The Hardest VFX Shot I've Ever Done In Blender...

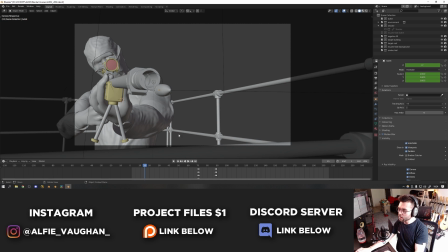[4:07]
Originally I did it in 2D with some elements, and I also tried to do a smoke sim in Blender, and it just wasn't really working. It didn't have that kind of slow motion vibe to it that we were going for. And FX work really isn't my thing. I do a little bit of sparks and stuff here and there, but proper like pyro sims I'm really not that good at.
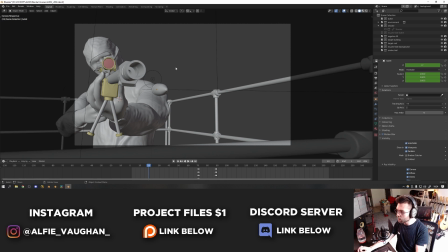[4:21]
So we figured let's get someone in that actually knows what they're doing and do it properly. So that was rendered out of Houdini, and I just comped that on in Nuke, which I'll show in a bit. But apart from that, the rest of it is coming from Blender.
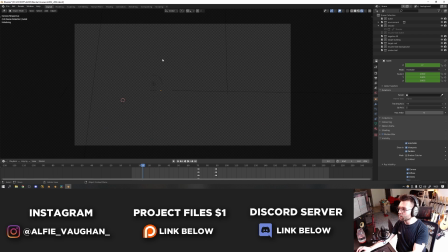[4:29]
So as you can see, he fires. I've got a light in here that lights up the inside of the barrel, so as he's shooting it illuminates the inside, which looks really cool.
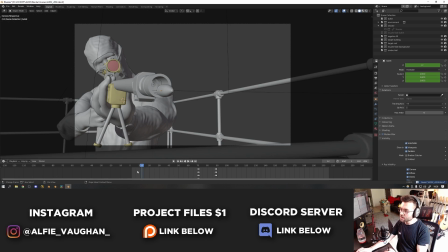[4:36]
And then obviously the fire and stuff goes on top in comp. So that's pretty much all of the Blender stuff. It took a while to make the guy and get all the animation right.
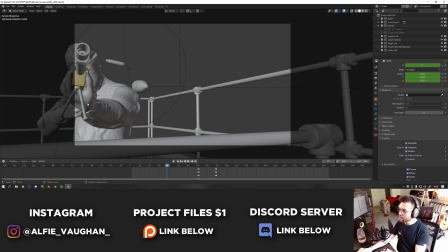[4:42]
We went through quite a lot of versions of the camera move and the animation and stuff, and added a few things like this railing in the foreground later on.
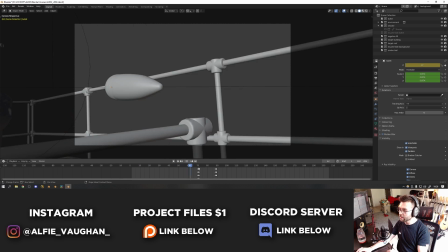[4:48]
And then eventually we settled on this, and then I rendered everything out and took it into Nuke.
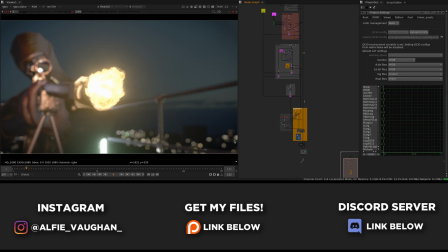[4:51]
The next part is just a voiceover, because I recorded this on my work machine and I couldn't record audio at the same time. But this is a look at the Nuke script.
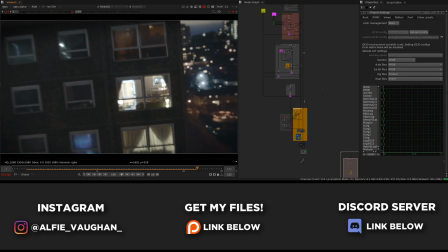[4:58]
It's quite a big script and it was really heavy, so if you like lots of nodes in Nuke, this will get you excited.
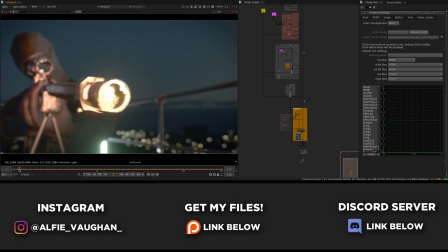[5:02]
This isn't the final Muzzle Flash because the job was done a while ago.
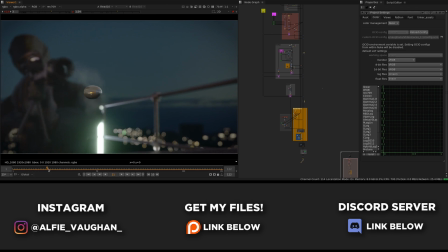[5:05]
The job was archived, and when I unarchived it from our servers at work, I didn't have the latest comp for some reason with the Houdini render, so just ignore that.
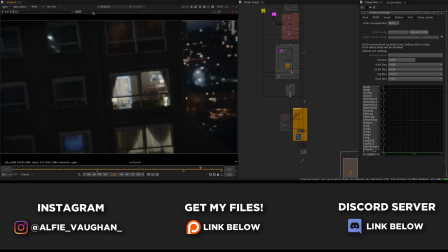[5:12]
This is a previous version with some 2D stuff that I made.
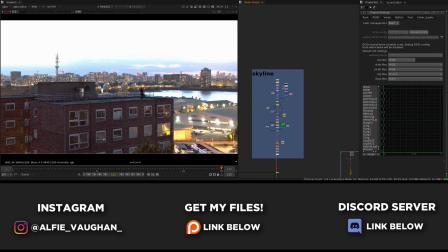[5:14]
But other than that, let's dive in and take a look at the script. So starting with the background, as you saw from the breakdown at the beginning, it's basically made up of a couple of drone photographs.
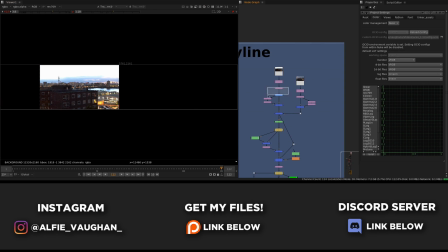[5:22]
This was shot near the Thames in London, and basically what they did on set is they flew the drone up and just took a load of photos, sort of panning the drone to get a nice panoramic view of the Thames. The angles of the photos didn't quite cover the 180-degree field of view that I needed to do the camera move in 3D,
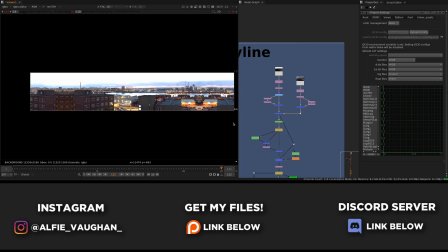[5:36]
so I ended up painting up a much bigger panorama that I made about twice as wide as the photos to extend it outwards.
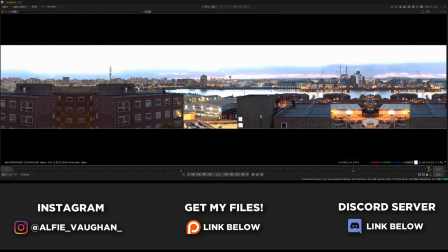[5:42]
So I took the two original photos and then mirrored them and placed them all next to each other on a really wide canvas, and then once they were laid out, I started clone painting out all of the details that you could see repeated.
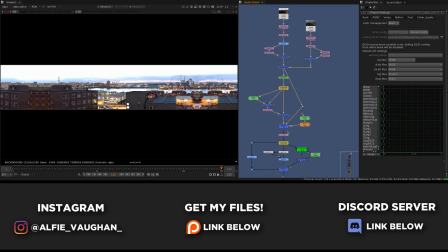[5:51]
I did a combination of a few things like taking some areas of the frame and moving buildings over the top of each other.
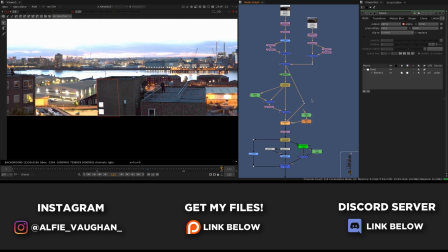[5:56]
Some bits I just clone painted out, and basically all I'm trying to do is remove things that are very obviously repeating.
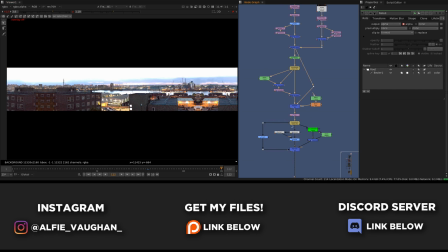[6:01]
Then once that was set up, I wanted to make it much darker to feel more like a nighttime scene.
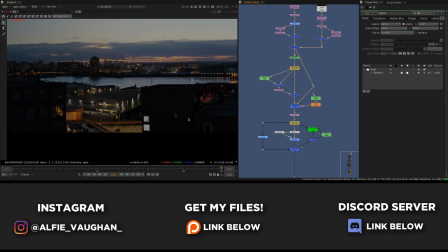[6:05]
This was already shot as the sun was going down, so it was getting quite late, so it's nice that there wasn't sort of direct sunlight in the shot, but the sky was much darker than we wanted for the actual final result.
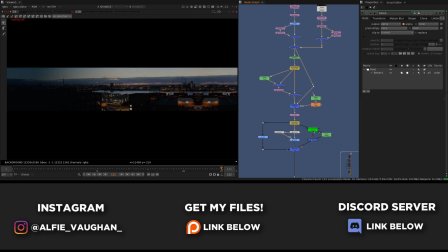[6:14]
I started off by dropping the exposure quite heavily to get that much darker look, and then a really good day for night trick is doing a luma key on all of the lights in the shot.
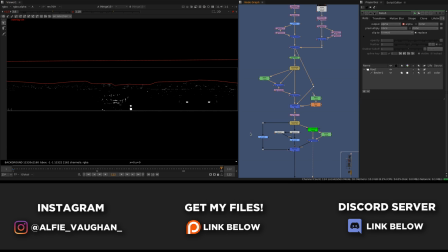[6:21]
In a compositing software, when you grade something down, it just sort of gets uniformly darker,
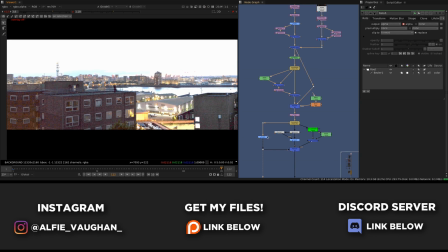[6:25]
whereas if you turn down the exposure in the camera, the light would still stay fairly bright and the sky and the buildings would just get darker.
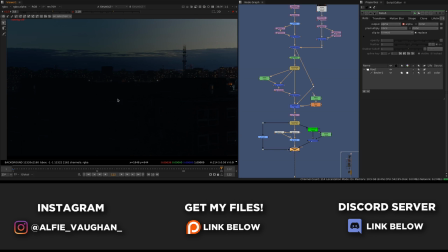[6:31]
So what I did here is luma keyed all of the lights in the scene and then put them back on top of the darker version of the plate.
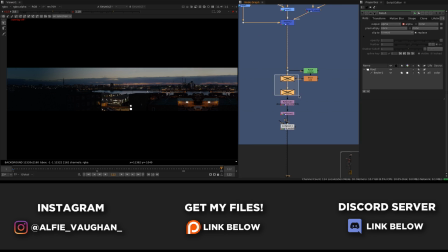[6:36]
It adds some nice contrast back into the plate because you have the different levels of light and dark, and also when you defocus it, these create some really nice bokeh.
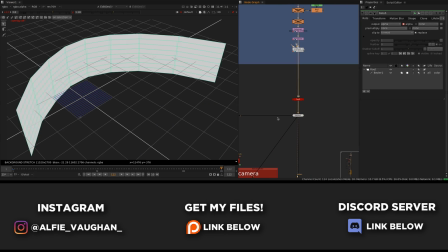[6:42]
Once that was done,
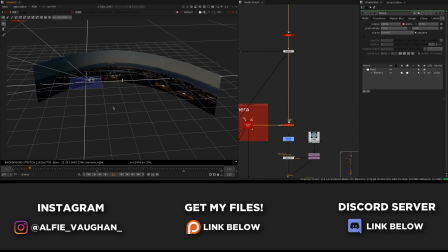[6:43]
I placed this really wide panorama on some geometry in 3D space and curved it so that it would cover the field of view of the camera. I brought in the camera that I already animated in Blender as an alembic, so I can use that exact same camera in 3D space in Nuke.
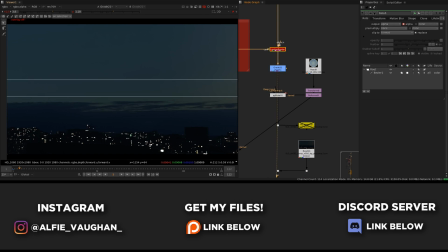[6:54]
And then I used a scanline render node to render that through the camera's perspective, and I used a node called PG Bokeh, which is kind of similar to a Z defocus in Nuke.
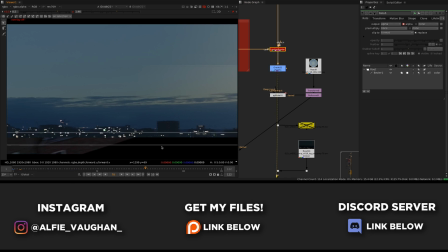[7:01]
It's one of the tools we have at work, and although it's quite a bit heavier, it makes the defocused image look a lot nicer. And I used a lens kernel on this, which is just changing the way the bokeh appears based on an image. So you can get some quite interesting results as opposed to just really uniform circles. In the scanline render, I cranked up the motion blur, so as the camera whips around, you get the light streaking across the screen.
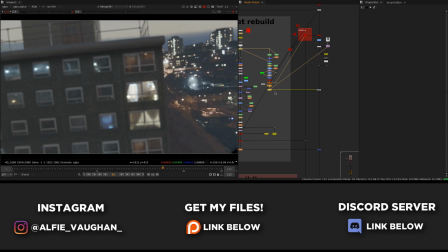[7:19]
Because the panorama I made was made up of two photos, both looking out at the Thames, when it's on the curved geometry, it actually kind of bends the river right round behind the building, whereas it should be looking sort of into more of a built-up area.
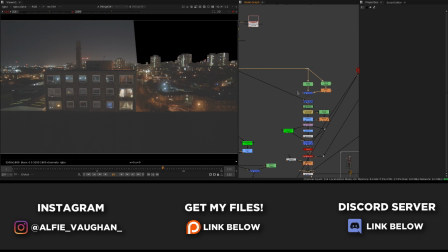[7:30]
So I took another photo they took on set from the rooftop of some other buildings, and I painted it up and extended it slightly so that it fit the purpose that I was using it for.
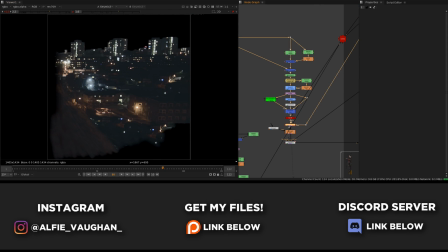[7:37]
And then I put this on a card in 3D space and also rendered it through the Blender camera that I brought into Nuke.
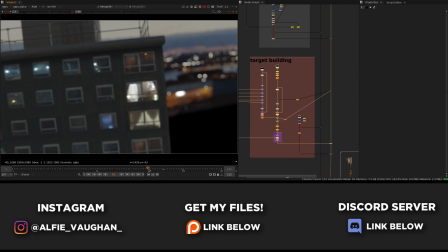[7:41]
This building was a little bit tricky because the actual texture of the windows and stuff comes from a photo that was taken on set, whereas the top part that I made in Blender is CG.
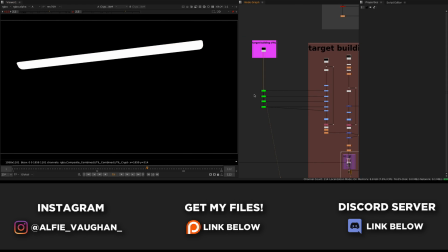[7:49]
So I used cryptomats quite a lot to isolate all of the different parts of the building and did some individual grading on them to make them feel a bit closer together.
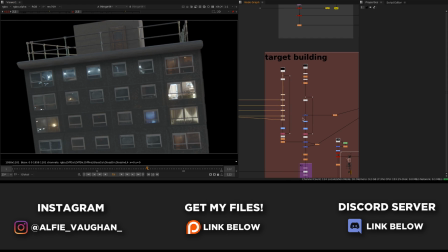[7:56]
And then once that's all balanced and looking close together, it gets a healthy amount of motion blur and defocus to tie it all together.
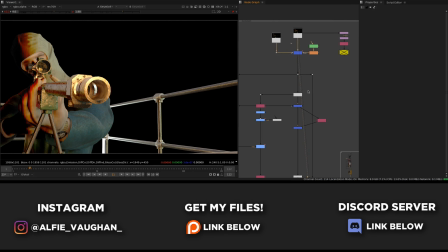[8:01]
Next up is the comp of the guy holding the sniper rifle. This was quite fiddly. I went back and forth with lots of keyframing to make the flash brighter and darker, and then darkening various parts of his body.